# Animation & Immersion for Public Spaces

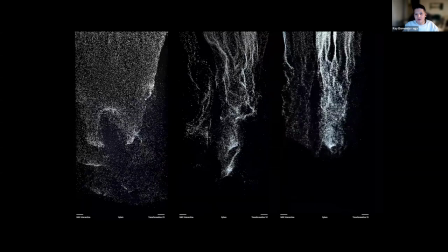(32:25)
Transformation simulates the movement and flow of water with subtle changes that follow the conceptual art,
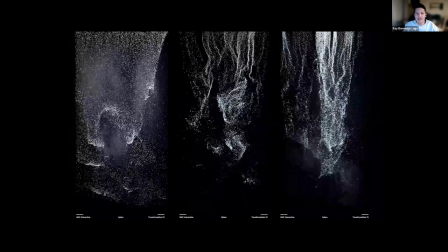(32:31)
historic art, that create a dynamic and changing spatial experience. After referencing real waterfalls,
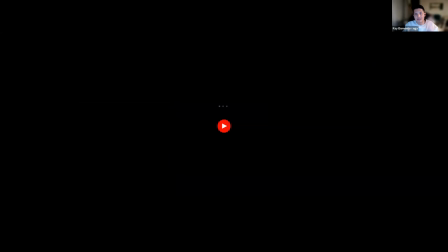(32:38)
I used particle motion modifiers and colliders to insinuate shapes and definitions as the particles move and collide with invisible objects,
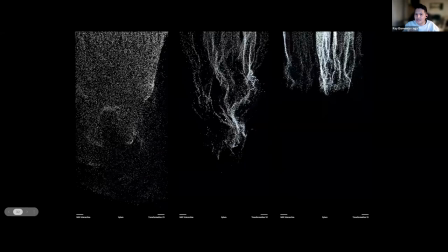(32:46)
such as the rocks that you see there. I found this created a vignette that emphasizes the characteristics of water.
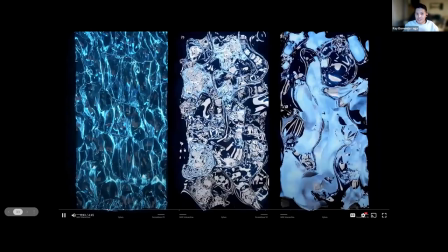(32:57)
Formation explores abstracted forms of water when it changes states.
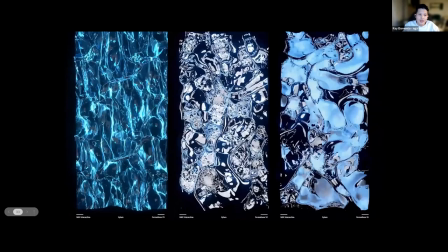(33:02)
The aim was to represent how water has diverse uses and takes on different forms, which is the core of Xylem's Zalem's work. I utilize Cinema 4D's MoGraph tools to deform a 3D plane and explore different
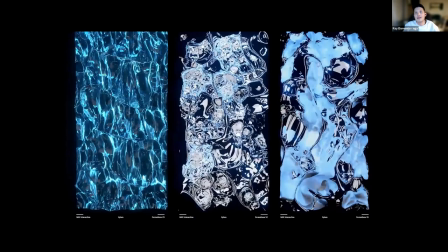(33:17)
materials and textures to represent water in both an abstract and literal way.
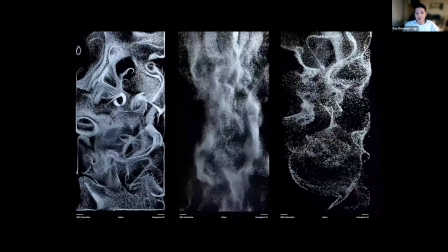(33:25)
Emergence explores the dynamic, explores dynamically evolving and changing movements, which forms,
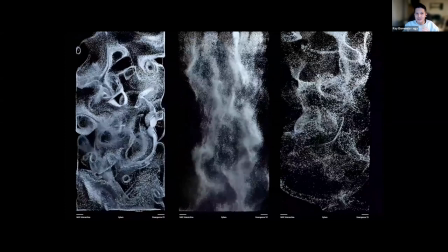(33:32)
merges, dissipates when falling down to floors with the subtle changes of speed and density.
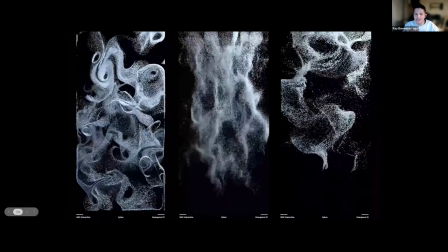(33:40)
I used X-Particles' various motion modifiers, such as turbulence,
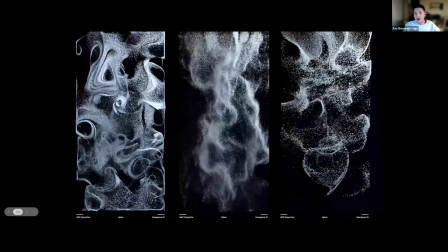(33:45)
and played with its parameters to achieve more abstract motion in the particles in comparison to the first category, which was transformation.
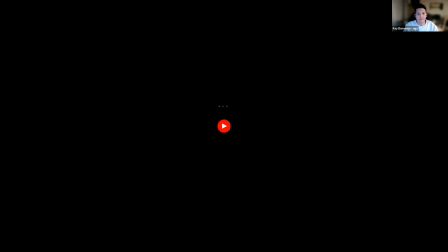(33:54)
So this one mostly explored just movements rather than being clued or colliding with anything.
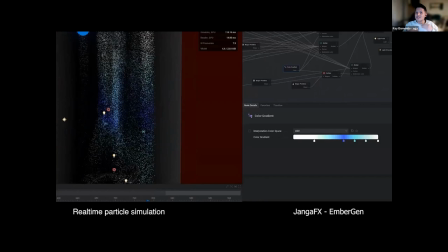(34:03)
While exploring transformation,
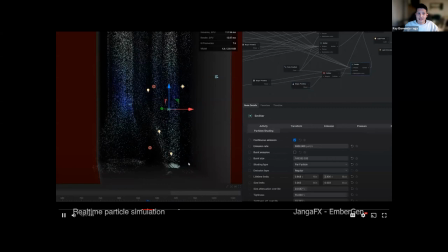(34:06)
formation, and emergence, I found Cinema 4D and X-Particles did not give me the flexibility to iterate the
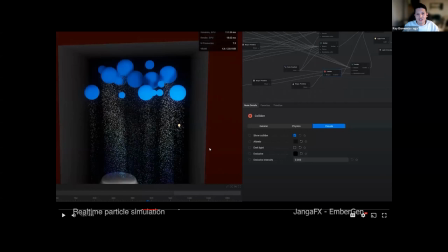(34:13)
design to meet the revision and feedback timeframes due to the nature of particle simulations. I would have had to wait long render times, not to mention the amount of generated particles meant long processing times if you don't have access to a supercomputer,
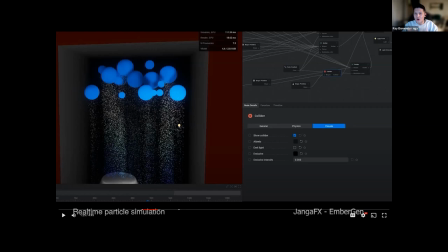(34:30)
as Alex mentioned before, or a render farm. or if you're a freelancer as well or in a small team, you'd want speed, basically. The delivery was for a three-minute loop of a waterfall, which meant working in Center for D was not ideal for the final delivery or production.
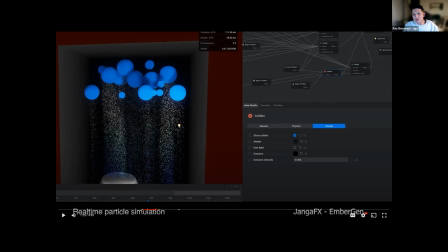(34:50)
As many of you know, live feedback and any creative design process is ideal when it comes to fluidity and efficiency in your workflow. As we were still in the planning and concept phase, I did not want to limit ourselves to long wait times.
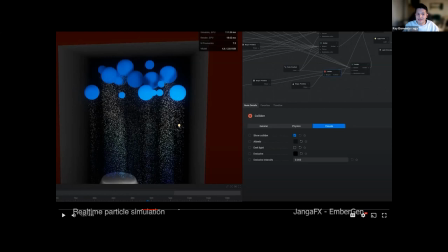(35:05)
So I quickly researched other viable programs and plugins which yielded faster results. Luckily, I came across a third-party program called EmberGen developed by JengaFX, which is also packaged with the toy's Octane vendor.
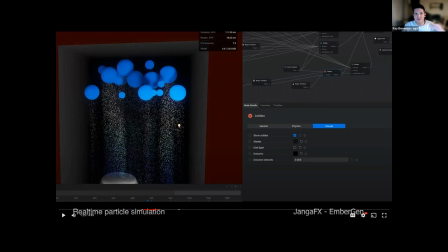(35:20)
So it's kind of hidden within their subscription packages.
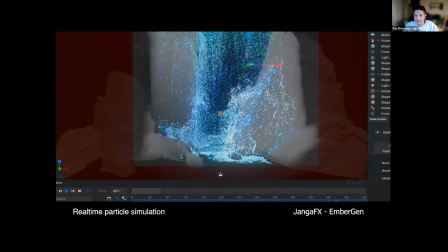(35:26)
EmberGen specifically generates particles and volumetric simulations with blazing fast results in their viewport.
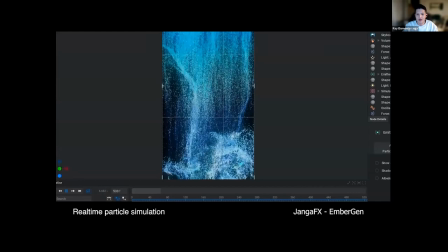(35:35)
With its node-based user interface, I was quick to transition to the software, which gave me ability to change the design instantaneously and found what worked and didn't work a lot quicker.
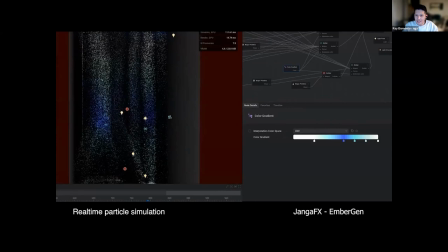(35:49)
However, Embiogen did not provide all the solutions to the project, but did solve a prominent issue, which was the long wait times.
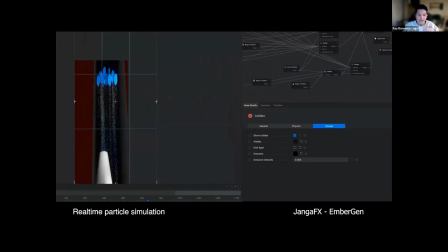(35:58)
And working in an adaptive pipeline allowed me to utilize both C4D and EmberGen for various sections of the project.
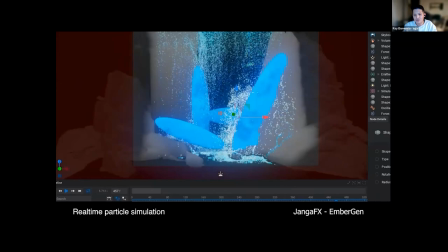(36:06)
Using different softwares for the various stages early in the planning stage was a major consideration going into production,
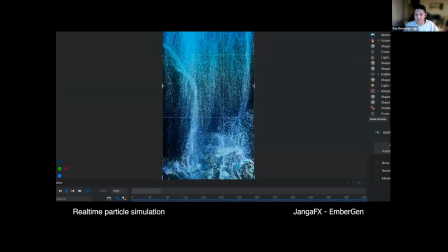(36:13)
as knowing the strengths and weaknesses of each provided proficient, well-formed, best-use case scenarios for deliveries moving forward.
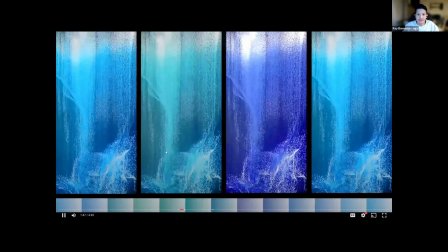(36:22)
We explored different color shifts that changed throughout the animation loop.